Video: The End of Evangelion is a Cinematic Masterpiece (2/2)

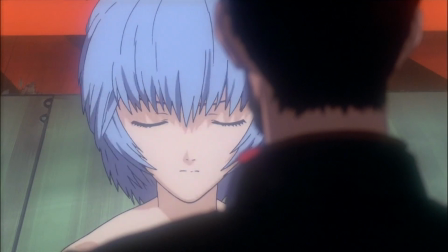(4:08)
For the film to then one-up itself by having Gendo sink his hand into Rei's body via her most vulnerable part,
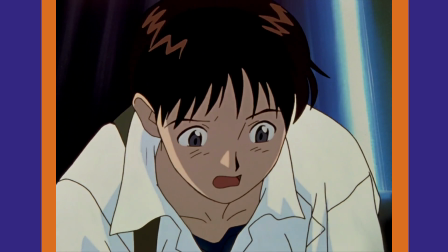(4:15)
her breasts, is crazy, man. This also acts as a callback to when Shinji first groped her earlier on.
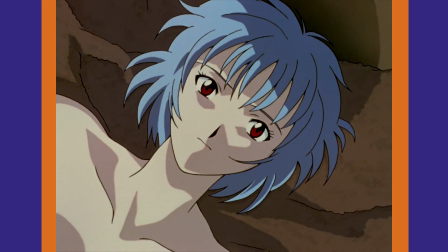(4:21)
However, her reaction here to even the initial contact is much different than her one before, subtly cueing us in on a character progression within Rei.
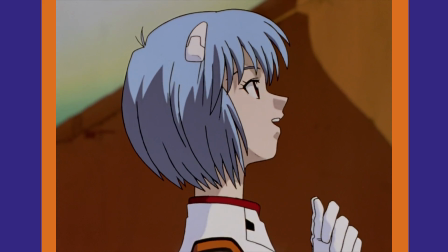(4:29)
With Shinji before, she didn't care, and likewise she used to show a genuine affection for Gendo, who she no longer cares for as symbolized by his broken glasses.
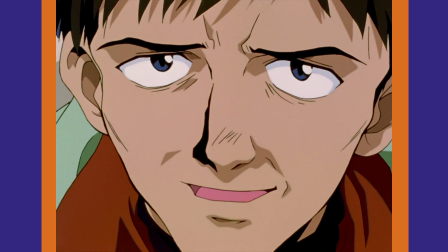(4:38)
Gendo wishes to become a god and reunite with his former lover by whatever means necessary, even if it means molesting children.
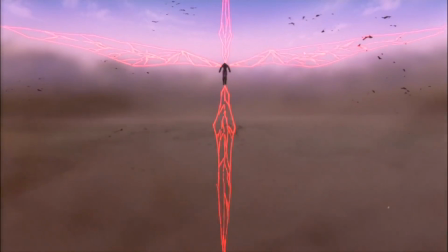(4:45)
Ugh. Another directorial note, I think it's really cool that space is dead silent outside of vibrations.
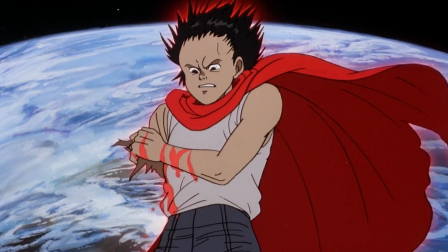(4:50)
That's something I've really only seen done in Akira and Space Odyssey outside of this. I know the movie Gravity does this too, but I haven't seen it.
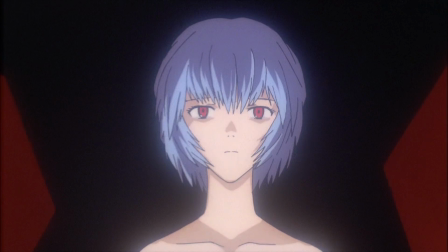(4:58)
Likewise, I really like that Lilith isn't actually given a voice. She's merely left as this 1920s style text still.
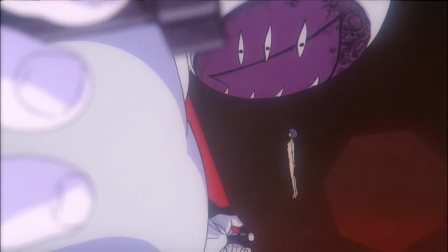(5:04)
The brilliance in this is that her voice is the viewer's own unique interpretation.
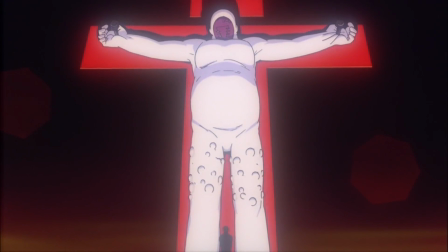(5:08)
She's a god, and we cannot begin to fathom what a god would even sound like, or hell, if it would even speak our language.
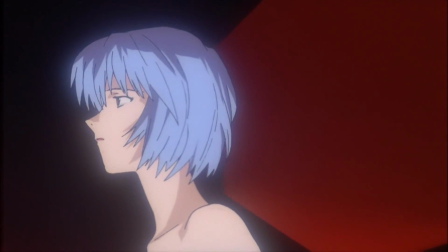(5:15)
Not to mention, giving Lilith a voice would probably end up being super corny.
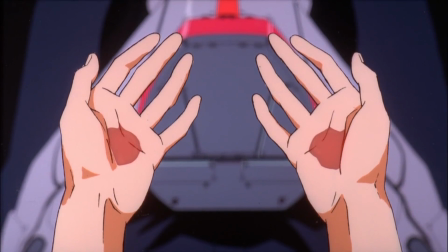(5:20)
Now let's examine this shot of Shinji's hand real quick. Shinji's hand is a consistent symbol throughout the anime.
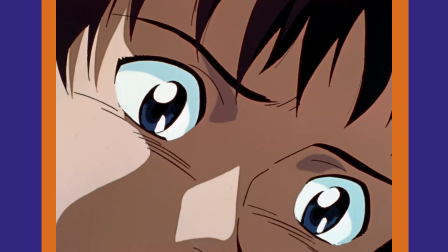(5:26)
Your hand is a tool with which to protect others. Your hand is a tool with which to protect yourself.
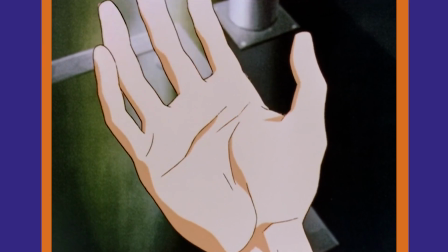(5:31)
An instrument of revenge, a token of friendship, a symbol of personal strength and determination, a tool of lust.
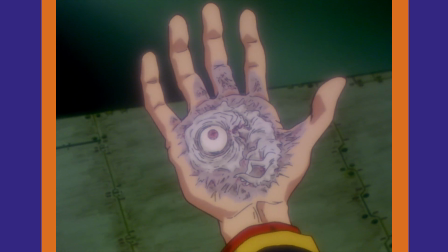(5:37)
It's a means of harm, it's a medium to the unknown. Your hand has the power to end a life.
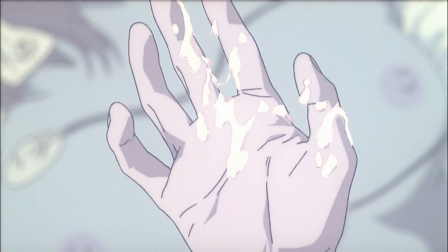(5:42)
Your hand has the power to commit actions even worse than taking one's life.
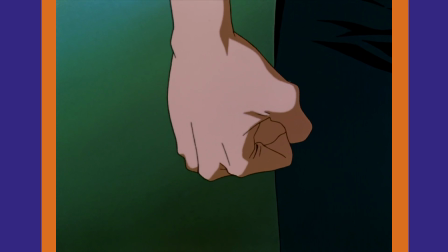(5:45)
Your hand has the overwhelming power to determine your fate, hold on to the past, and wield the fate of others.
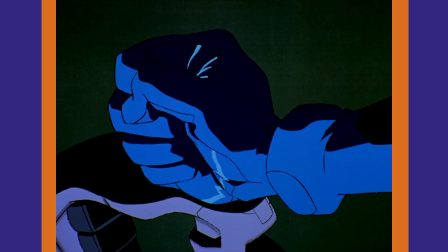(5:51)
But above all else, your hand is the means of which you can act. Your hand and your individuality is your humanity.
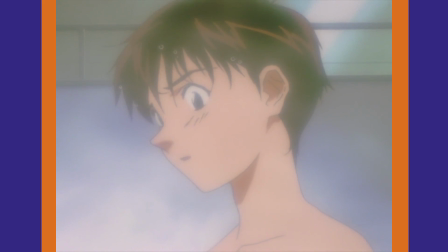(5:59)
The ability to reach out to others as they reach out to you, although not a unique strength, is a powerful one.
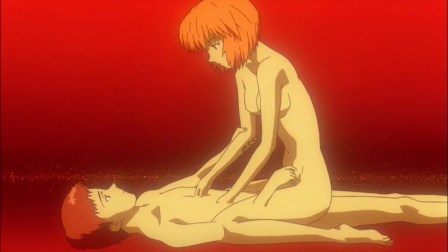(6:04)
And it's the actions you choose to take with your hands, with your life, that determine yourself and the perception of those around you.
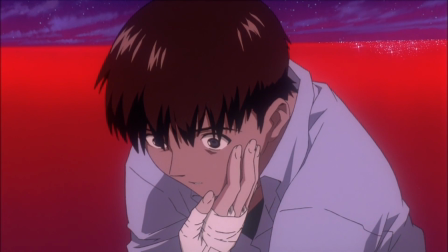(6:11)
This movie's ultimate message is one of learning to accept yourself, to learn to cope with suffering and loss, to grow up and mature.
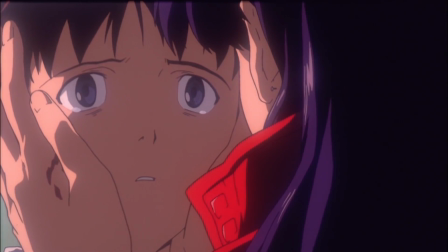(6:19)
This is your strength. No one else is you. No one else can be you. No one else can live for you.
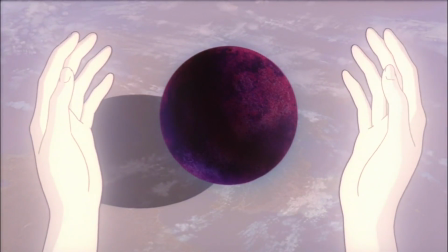(6:25)
This is your life, and you deserve to live it to its fullest, even if you're someone as pathetic, filthy, and disgusting as Shinji.
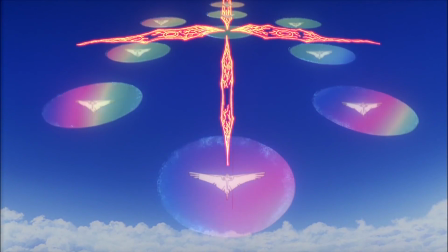(6:31)
Now, the unique meaning behind this particular use of visual callback is that he's helpless. He's wondering what to do.
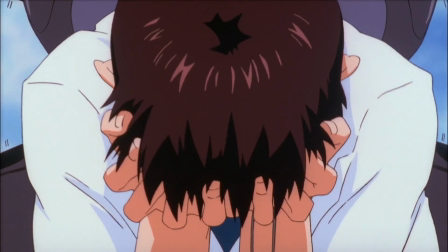(6:37)
He's failed entirely, and it's completely his fault. Therefore, he's actually hiding himself away within his own source of power.
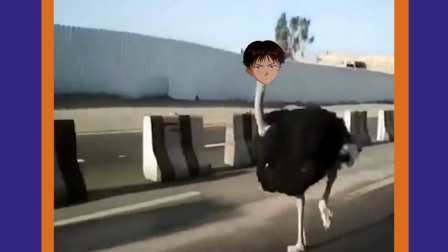(6:43)
What else can he do? Just be a fucking ostrich, dude. Actually, that's not true.
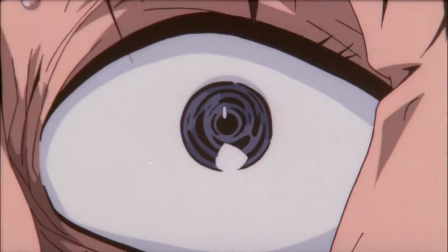(6:48)
Ostriches don't really stick their heads on the ground, they play dead. No matter what he does in this moment, the force acting against him is too great.
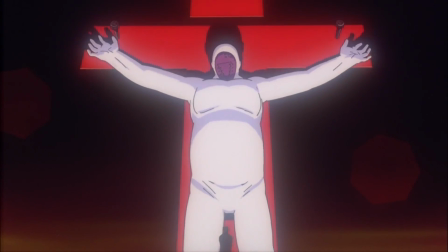(6:55)
He is completely powerless before God. Another symbolic image from this half I love is the shot of Gendo completely beneath Lilith.
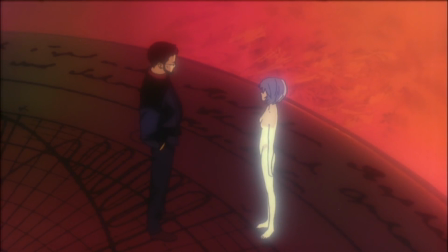(7:02)
Contrary to literally every other time Rey and Gendo were seen on screen, Rey is now above Gendo, completely towering over him.
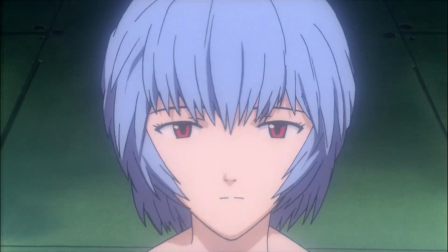(7:09)
Whereas before she was beneath him, and shot as being below him, she has now ascended,
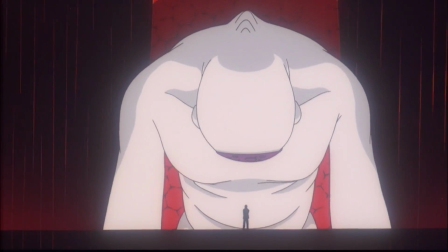(7:13)
and he's become insignificant to her, worth hardly anything more than the same restrictive mask that limited Lilith's power.
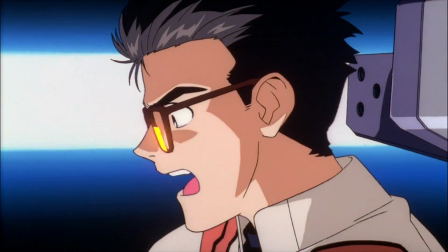(7:20)
And Jesus, man, did I hammer it in that you should be watching this subject? Cause goddamn, man, her breathing here is really scary and chilling.
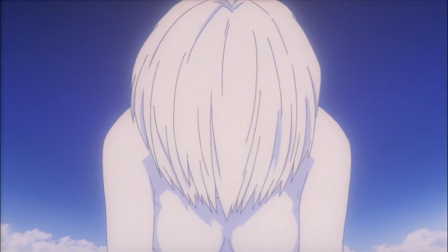(7:29)
I love it. With Rey's depiction here, we're now twisting the symbol of the waifu.
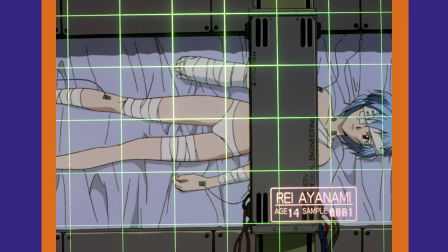(7:34)
Rey being the symbol of the perfect subservient Japanese woman,
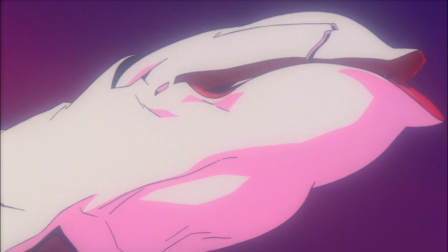(7:38)
falsified dreams, lust, and desire have now manifested into something abnormal, disgusting, toxic, and mangled.
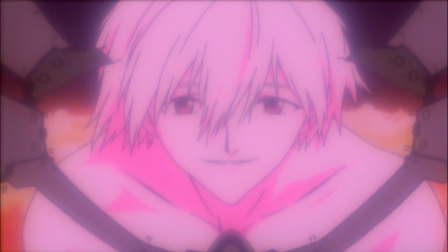(7:44)
But hey, Kairu's here, so it looks like Gay's the way.
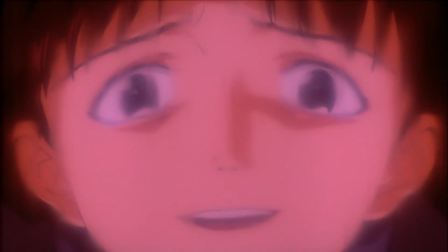(7:48)
In all seriousness, Shinji is lowering his guard to him because he was the only other one who ever remained unconditionally nice to him.
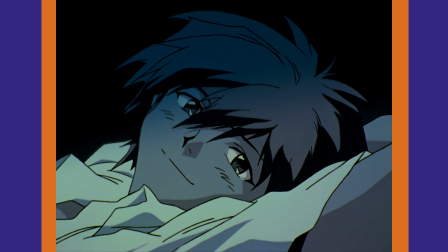(7:54)
In keeping with the idealized human, Kairu is the perfect friend or boyfriend. You're always great.
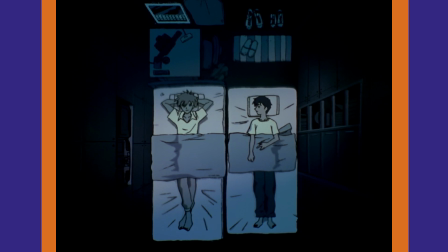(7:59)
You're the only person I care about. I'll never hurt you and always support you.
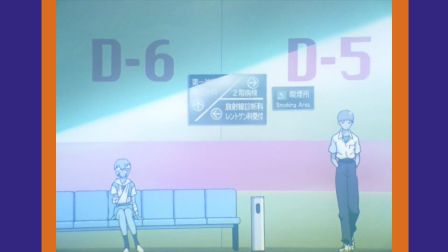(8:03)
Like Rey, this is a metaphor for escapism into the unattainable for Shinji, who is someone unwilling to face reality and the cruelty of it.
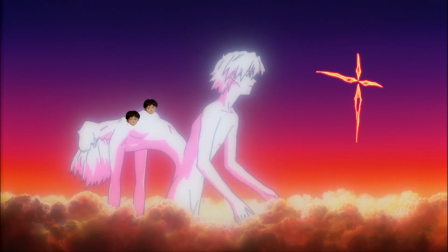(8:10)
Also, just to clear this up in case you missed it before, Kaoru is able to be here because Gendo's hand had Adam in it.